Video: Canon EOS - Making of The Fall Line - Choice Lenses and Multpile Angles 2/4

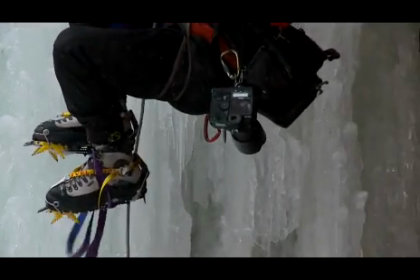I've always been attracted to shooting with lightweight cameras because as an adventure photographer I need to be able to have
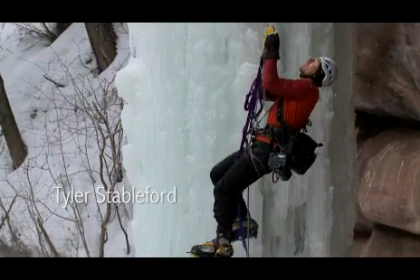two or three cameras that I can carry in a backpack or a hip pack and ski with and keep up with the athletes that I'm accompanying.
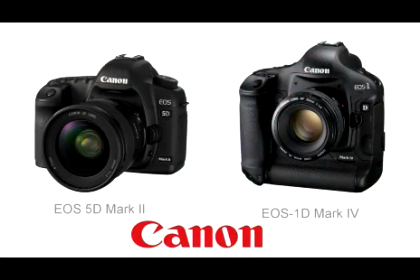My rigs of choice for this film were the 5D Mark II and the 1D Mark IV and about five or six lenses that
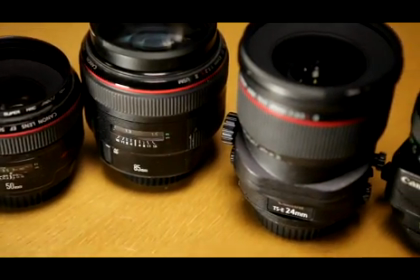really did all the heavy lifting and I used those to try to create the most dramatic cinematography possible while keeping it to a minimalist level.
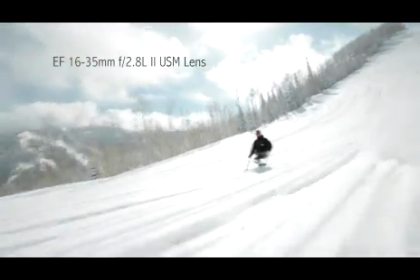When we're outdoors I'm often trying to use either very wide lenses that really make us feel like we can walk into the scene or I'll
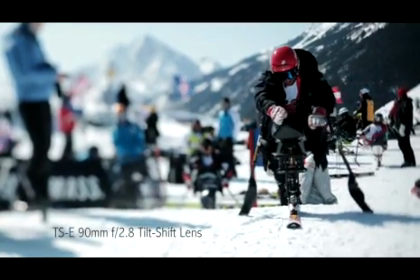use a 90 millimeter tilt shift and really throw out the field of focus so that our eye really comes to focus on Heath and the mental game that
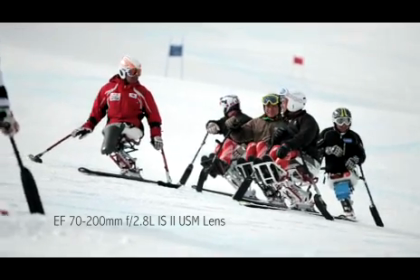he has going on inside. The one consistent thing that I did to try to make the feel be very cinematic was to use a very shallow depth of field.
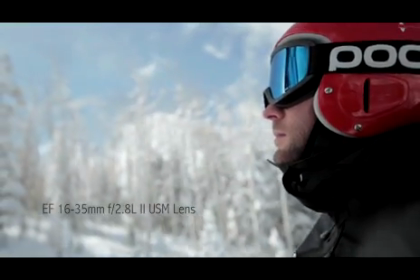So I'm always trying to shoot at f2.8 or f1.2 if I can. So I use six-stop or nine-stop neutral density filters depending on you know what the midday light was doing to be able to shoot it at 1 60th of a second. So this is an example of how you know we'll block the light and you can see a little bit of that. And that's the main key. It's just the first thing that you should get you know if you're looking to get a dramatic blurry depth of field.
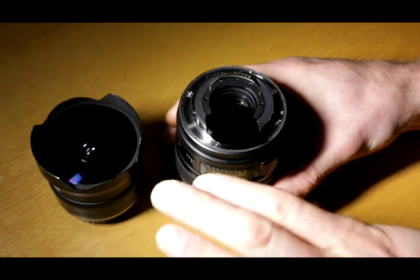Because the 15 and also the 14 millimeter lens have curved glass in front you can't put a neutral density filter in the front,
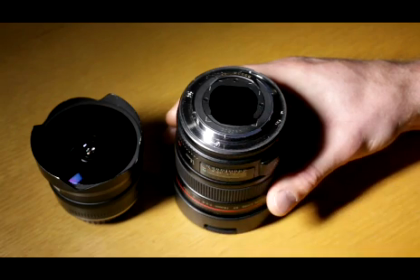but these lenses accept a gel filter that slips in the back. We used the 24 millimeter and the 90 millimeter tilt shift lens for this film.
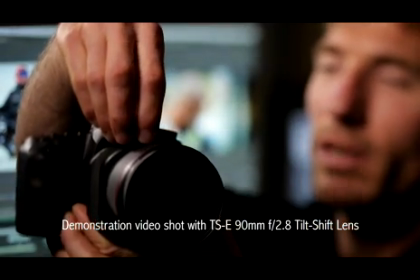The tilt mechanism allows to keep a very specific plane of focus on Heath and drop everything else out of focus. Time was critical when shooting this documentary and Canon's small and powerful HD DSLR camera bodies allowed us to put cameras in multiple positions and make sure that we got the action in one take.
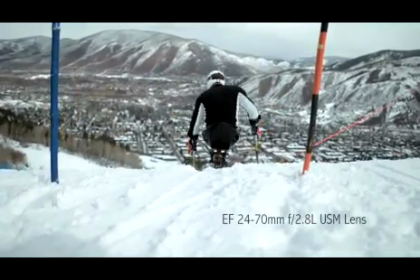On race day, Heath races once or twice. There's no redos.
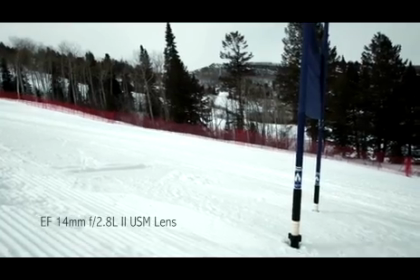We would have one camera set up to capture him at the start gate, another one with a wide angle lens right by a race gate, and another one waiting for him at the finish line. The gym scene with Heath was particularly important to have multiple camera angles as well, because it was a one hour take, and he was doing a real workout with a trainer who had limited time.
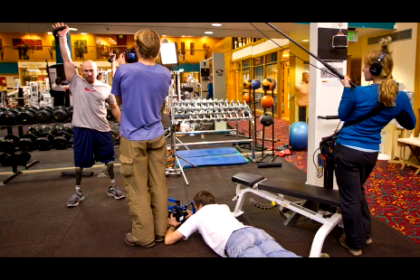Sometimes Kent Harvey would be lying on the ground with the camera right at Heath's feet.
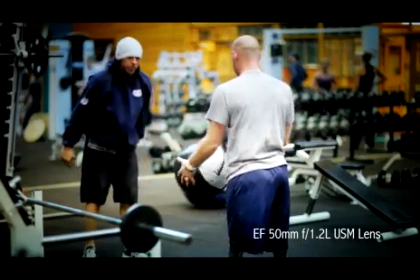I'd be covering something closer to his face and Draper White would be covering a 90 degree angle, maybe capturing a little wider field of view.
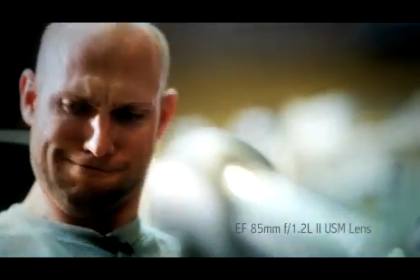The gym scene was for me the signature opportunity to show all the dedication
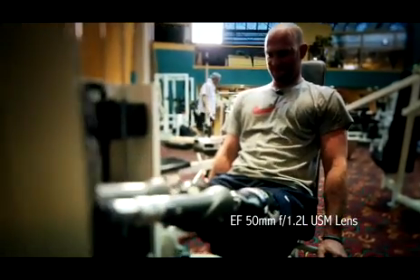and the hard work and the sweat and the blood and the tears that Heath was putting into his Paralympic training.
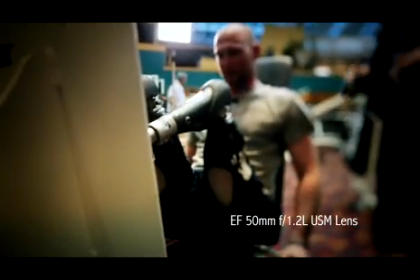It was all condensed into this one spot in a way you just couldn't see on the ski slopes. We brought very shallow depth of field lenses, the 24mm f1.4, the 50mm f1.2, and the 85mm f1.2. And then we added two tilt shifts, the 24mm tilt shift and the 90mm.
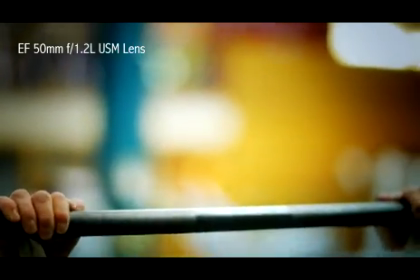All of these allowed us to really throw the background way out of focus, because it's a gym, a working gym, at 5pm.
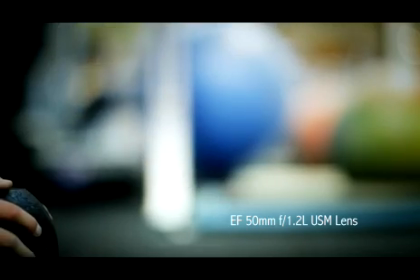There's a fair number of people in the gym. We wanted the energy and all the focus to be on heat. It can be incredibly tricky to work with specialty lenses. The ultra-wide lenses can pick up extraneous detail that you don't always want in the edges of your frame. And the very shallow depth of field lenses are really hard to hold focus. We didn't always get it. But these lenses bring a really unique vantage to the world that's so different than our everyday eye. And these lenses can bring a really special feel to a film.